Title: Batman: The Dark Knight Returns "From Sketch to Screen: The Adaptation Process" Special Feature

Hi, my name is Jay Oliva. I'm the director of The Dark Knight Returns Part 1 and 2, and I will be doing a little bit of commentary here.
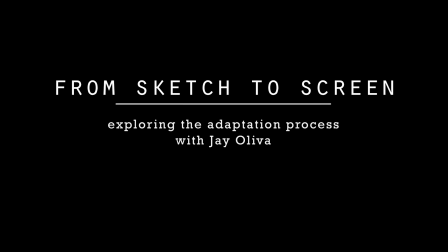15s
The one thing that as a director and as a storyboard artist, we work on script analysis. You know, the writer will never write out a whole action sequence beat for beat. Basically, the screenplay will be kind of the idea as well as the dialogue. As a director and as a storyboard artist, we then have to take the script and try to figure out what the spirit of the script is.
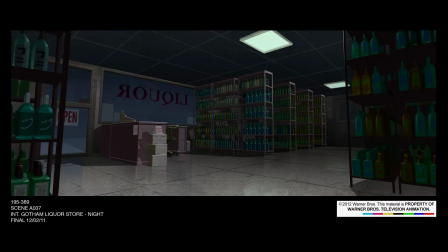34s
So a lot of times I have to think about what he wrote, you know, what the screenplay has,
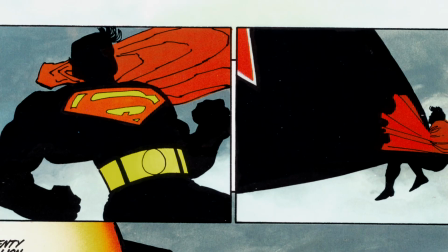39s
look at what Frank Miller had done in that one panel or those two panels, and then really try to figure out what was the intention of both the
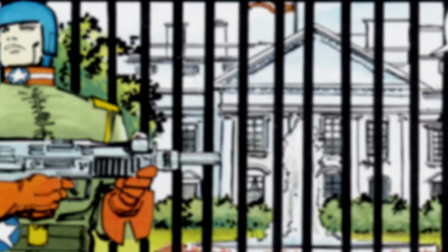47s
screenplay and Frank's intention and extrapolate from that. So this is the introduction of Superman.
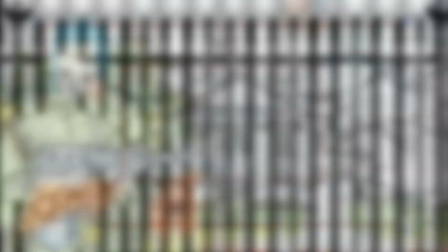54s
Just like in the comic book, we start off on the White House and we have the kind of crazy looking guards that Frank Miller has outside the White House.
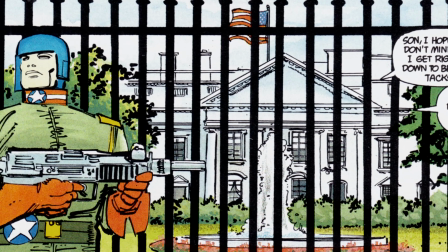61s
Slowly push in through the gate, and because we can't really do what, how the comic is, which is,
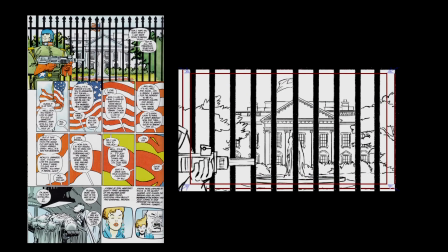69s
start on the flag and then have the flag slowly morph into a Superman S, it works in graphic novel,
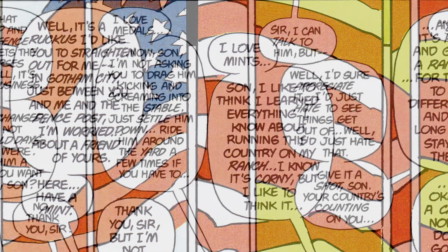76s
but unfortunately, on film, it's kind of hard to do that without having to get too artsy with it. I mean, there's a lot of things I did artsy in some of the other sequences,
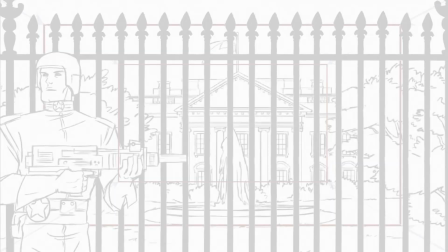86s
but this is one of those things where I think the spirit of the scene, when you look at the panels with the comic and the pacing,
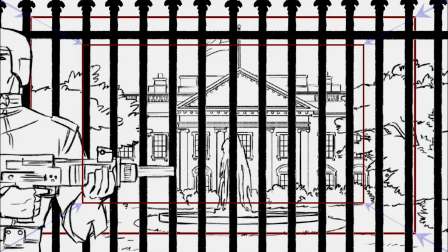92s
is that keep the audience guessing of who he's talking to.
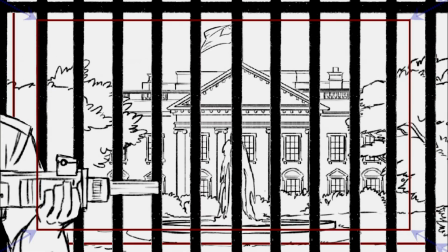95s
I purposely kept the camera as a neutral shot and slowly, build it up so that the audience doesn't know who he's talking to.
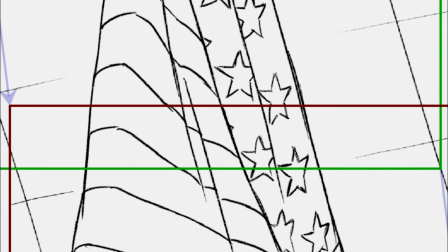103s
It's almost like, is he addressing the audience? I mean, is he addressing to the public, or who is he addressing to? But as this camera slowly pulls out, as we can see here.
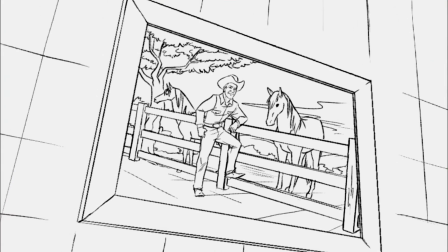110s I understand, sir. Now, I'm not asking you to put him down. Not yet, anyway.
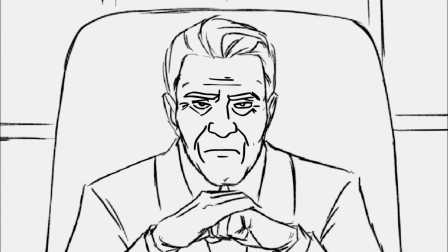115s But settle him.
It's the reveal of Superman, and I wanted to time it so that when we get the good boy,
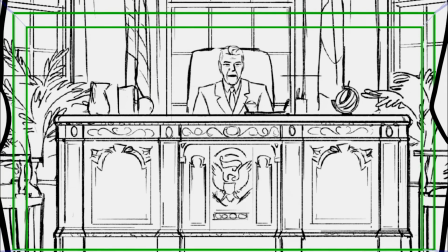122s
or I forgot how it is, but we end on the Superman S. Things to get out of hand.
You know how to get in touch with him, don't you, son?
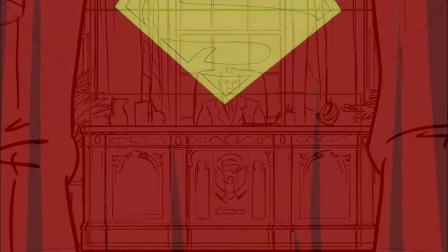129s He's not hard to find, sir. Good boy.
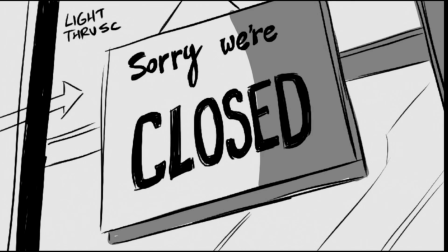135s
And then this is Superman's POV of him flying over Gotham.
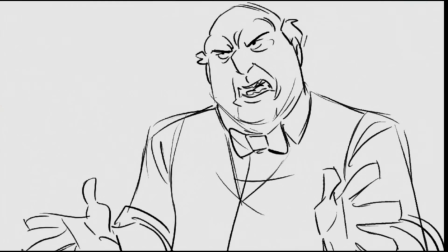139s
And then that we do a hard cut to the, down on street level, police siren goes by,
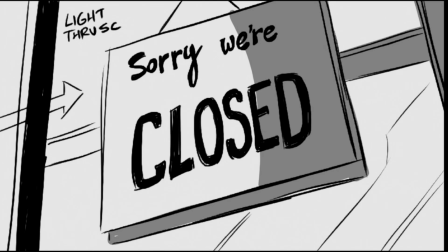145s
unknowing that the liquor store that it passes is being robbed.
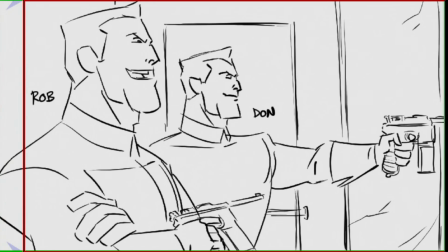148s
And here we see Rob and Dawn back, but now in their Bruno-type outfits as opposed to being the mutants from Part 1.
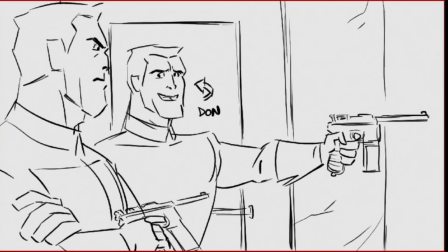156s
I just wanted to point out that this section was storyboarded by Adam Van Wyck,
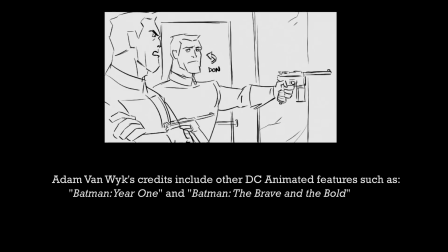161s
and Adam's one of a very amazing storyboard artist, and I've worked with him over the years on quite a few of my films,
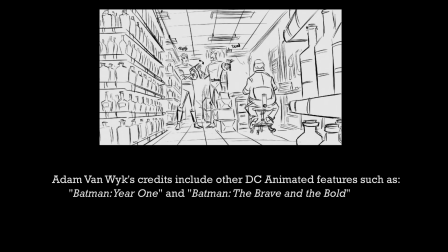167s
and he's a huge comic book fan, and when I told him he had the sequence, he was very excited.
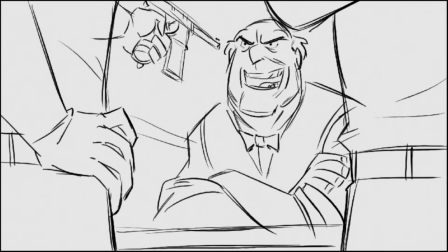172s
So he did actually all this stuff as well, all the way through the Bruno sequence that we see coming up.
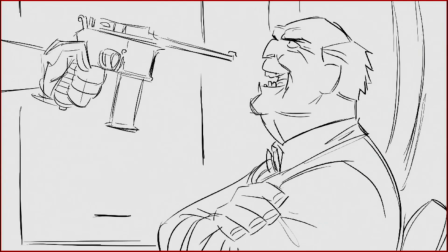178s
So, here we've got, if you notice that I made sure that the guns matched the comic as well.
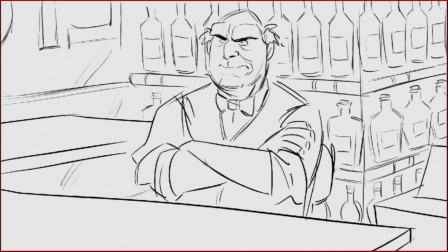183s
There were a lot of things that I wanted to make sure that still felt like the comic and was still true to the spirit of it,
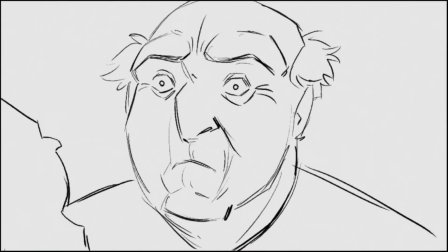191s
and to still keep it within the kind of 80s time that I wanted to make sure that, it fit.
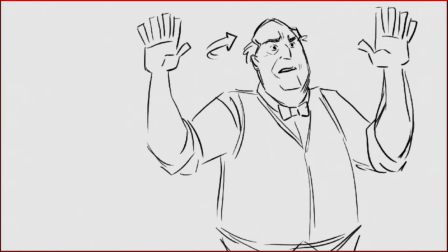198s
Just like the movie Watchmen, they try to give it this alternate 80s futuristic view.
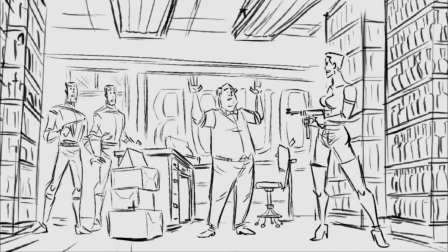204s
The same thing I wanted to do with The Dark Knight Returns, is that it still has to feel like it was an 80s film, but not necessarily set in the 80s.
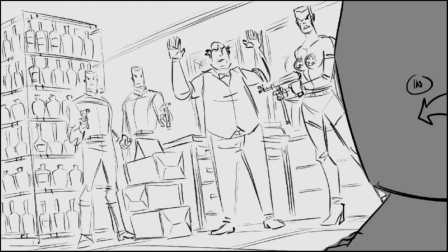212s
So here we have the introduction of Batman as the bag lady,
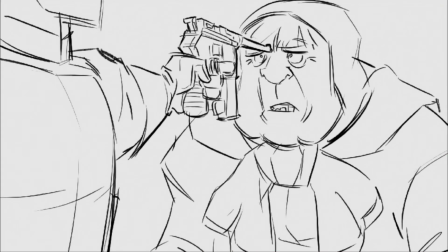218s
or the homeless person, and there's actually a lot of challenges in designing her, because in the comic you only see her in a few kind of shots,
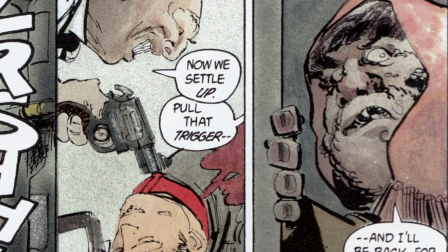225s
and one of the things that we had to
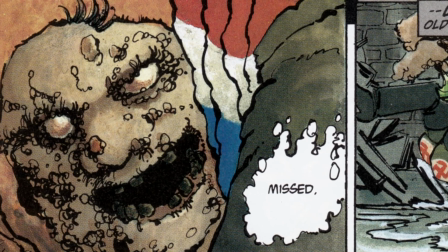228s
try to accomplish is that whether or not our Bruce Wayne would fit inside that fat lady suit, so to speak.
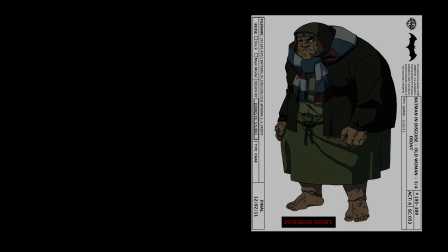234s
And we went through a lot of discussions between Bruce and I and John, who was the character designer,
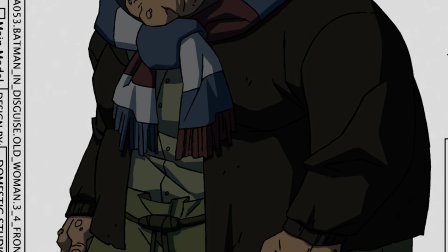240s
and we came up with this kind of happy compromise where we were able to actually fit our Bruce Wayne,
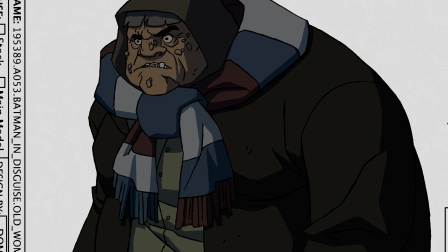245s
which where he's kind of hunched down, to fit inside this disguise.
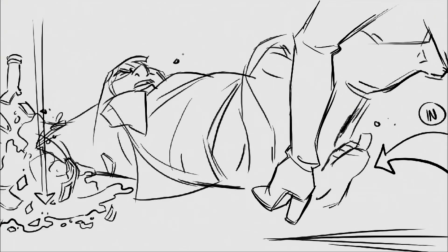251s
So this fight sequence is something that where I wanted to make it feel more brutal.
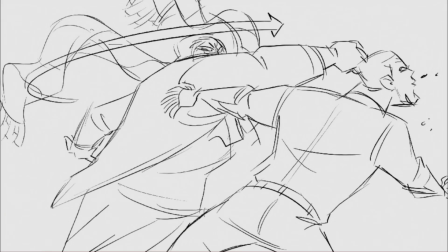256s
There's not very much martial arts. It's just really like, neo-Nazi beatdown where they're trying to kick him, and it's much more kind
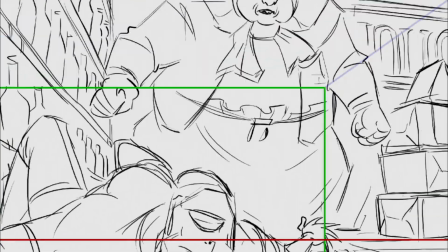264s
of much more violent and not very finesse at all, because it's a fight inside of a liquor store.
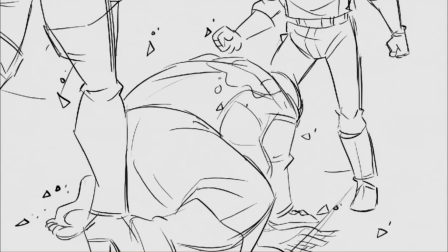270s
And I wanted to do a lot of moves where there's a headbutt, just a lot of just haymaker punches.
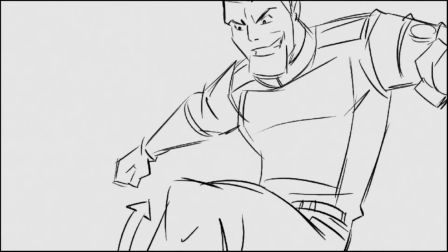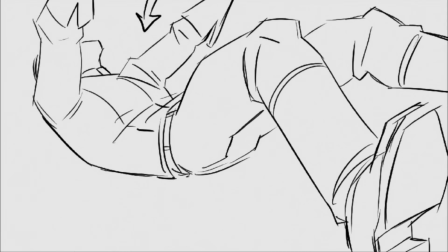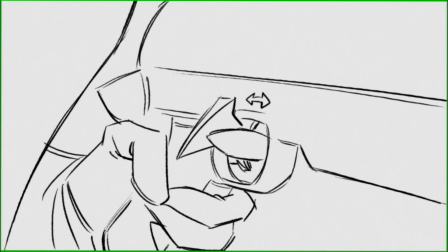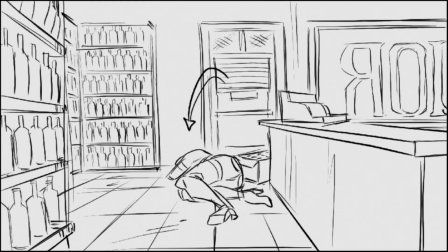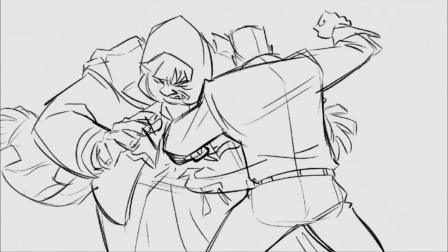294s
We kept the scene where, I can't remember if that's Robert Dawn,
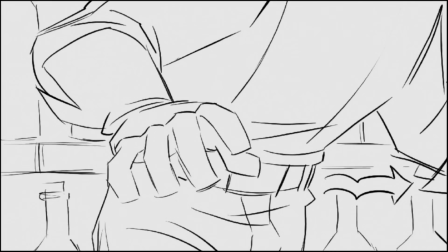299s
but he gets picked up by the belt and gets thrown into the the wine bottles.
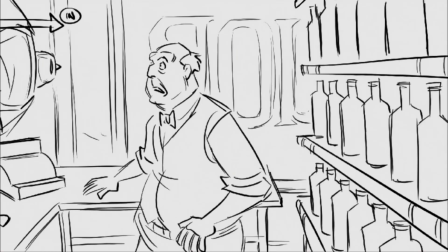304s
And so these are all scenes from the comic. And whenever we could, grab a panel from the comic, we went for it.
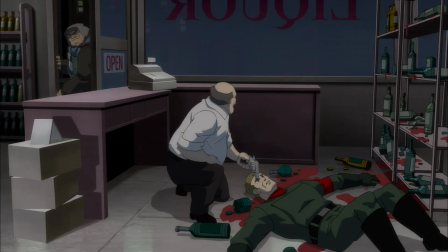312s Pull that trigger, and I'll be back for you.
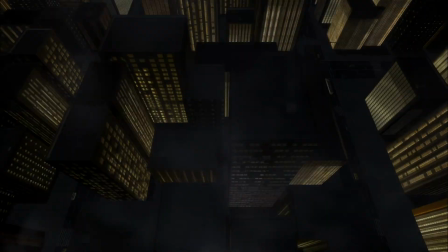319s Pull that trigger, and I'll be back for you.
And so we cut to here.
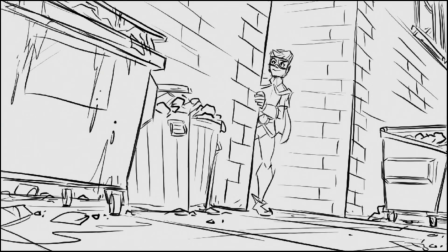326s
What I wanted is intercut from Batman to Superman's POV. So what's happening is that I wanted to echo Batman's kind of last line.
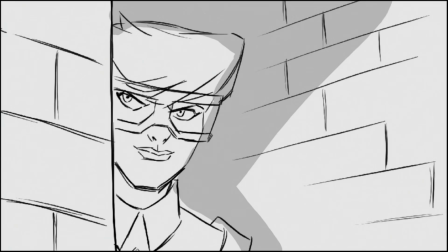334s
I mean, this wasn't something that was in the script, at least I don't remember, but I wanted to kind of bring attention to the fact that Superman's still searching for Batman.
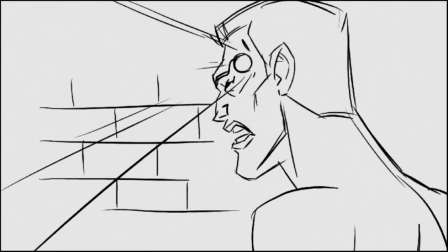342s
And when he hears it using his super hearing, he kind of pinpoints it.
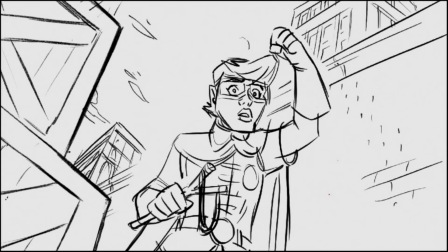346s
And what we're going to do is we're going to cross-cut this sequence where Bruno is chasing Robin,
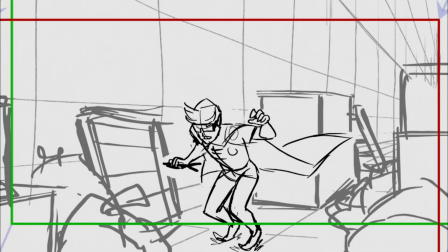352s
and then the fight with Batman to Superman basically pinpointing to where Batman is, so that when he finally shows up,
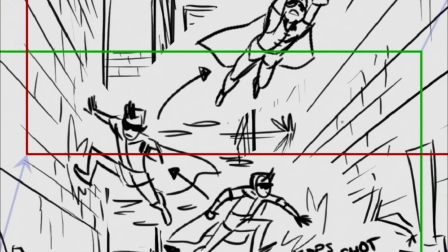359s
it's this really great reveal. So this is Carrie Kelly doing her Robin.
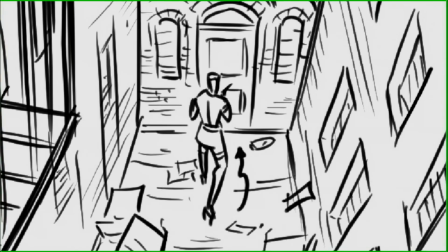365s
The one thing that you'll probably notice that I kind of changed a little bit from the comic, I think the comic,
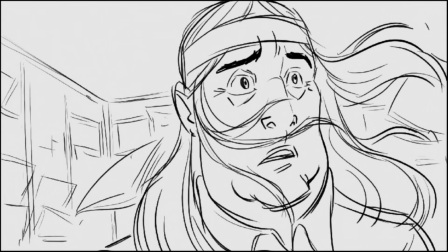372s
the time that has passed from the second graphic novel to the third one is that I think there's only supposed to be maybe a few weeks that pass.
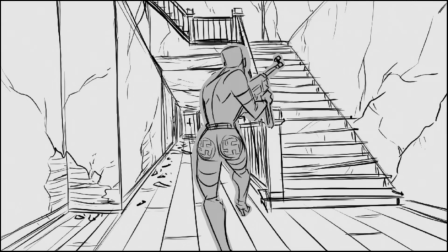380s
When we were doing this initially, I realized that I needed to have some time pass, because I wanted Carrie Kelly to be more trained than she was in the original.
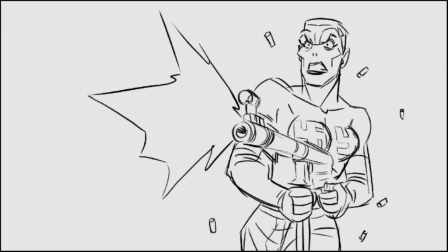388s
And so I just came up with this idea that, you know what, I really want to set this in like November,
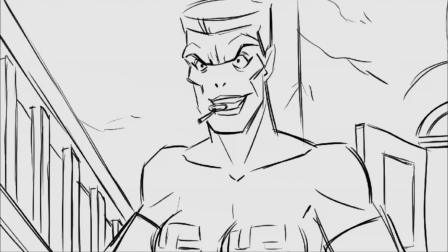394s
late November of in Gotham. So it's not really quite super cold, but it's not like the hot of the summer that it was in part one. And so that way, kind of freed us so that I can explain why Carrie Kelly Robin is a lot more trained.
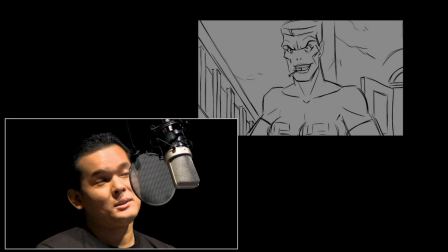409s
They're working more as a team, and also it explains why Batman's arm isn't broken anymore.
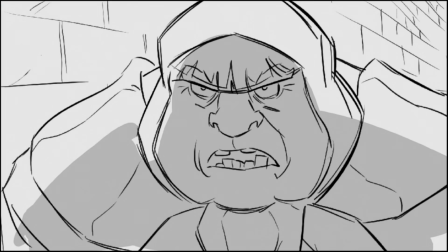415s
So here's the scene with Bruno. In the comic, I don't remember if it exactly followed it this way.
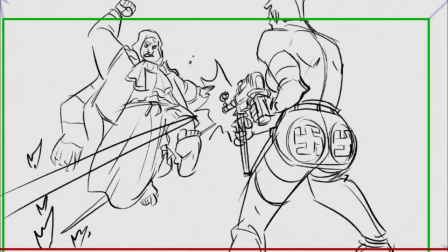422s
I knew that I needed to end it in the sewers.
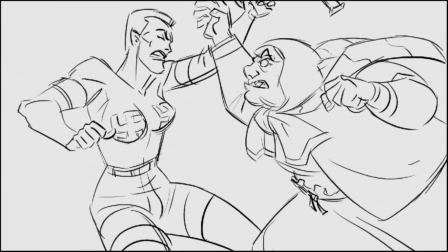426s
So I had this idea that she goes into this abandoned building thinking that she's going to find Robin,
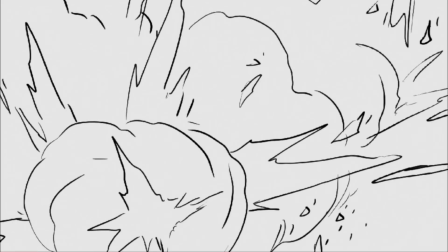432s
and then find a way for her grenade to blow up the floor and have her fall through.
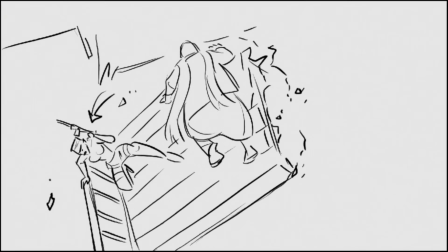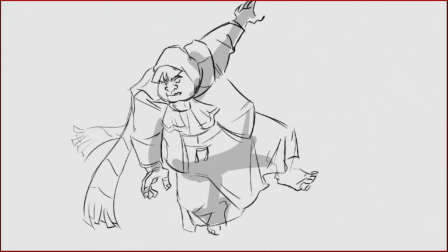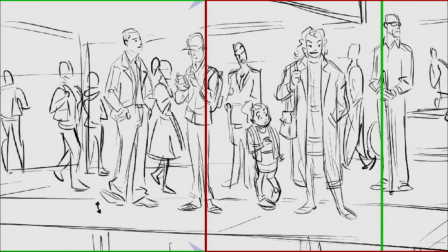445s
Here's a sequence where we've got I call him the jerk in a suit, because he ends up showing up later in part two.
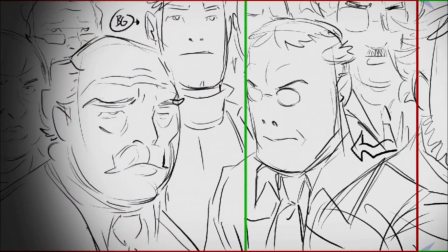451s
And I wanted this idea of him where he's pushing his way through the crowd.
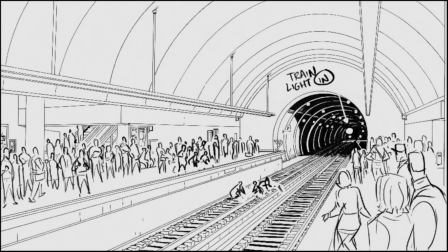455s
He slips so that he's not that bad of a jerk, but he slips and he accidentally pushes these people over into the oncoming train.
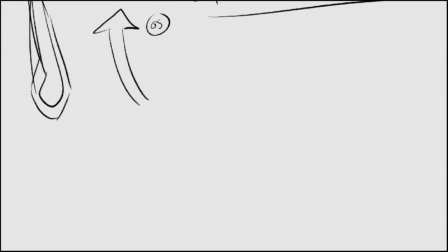462s
One of the pitfalls we had to do that's different than the comic was that I didn't want to make it look like Superman destroyed that train,
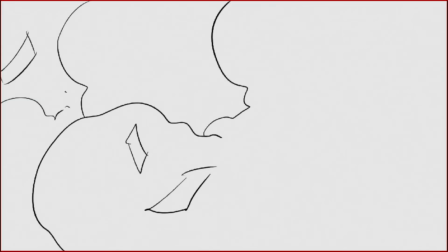469s
because honestly, if he were to stop that, I think all the passengers would have died.
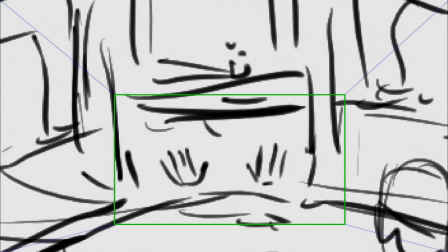473s
So I really wanted to make sure, okay, well, he stopped it, and then I needed to have that shot where he kind of leans out.
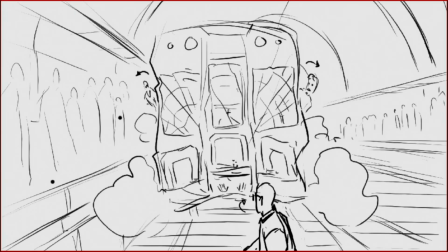479s
I mean, the people lean out to make sure that, oh, what's going on? Oh, the front of the train is crushed.
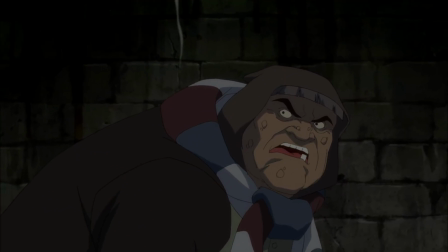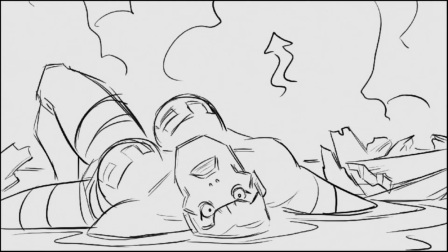491s Tell me what Joker's planning. No, not him.
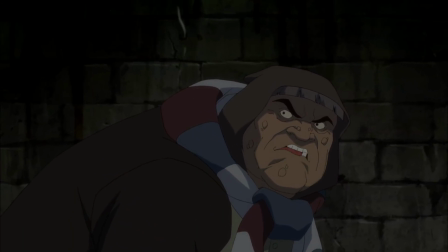497s Not now.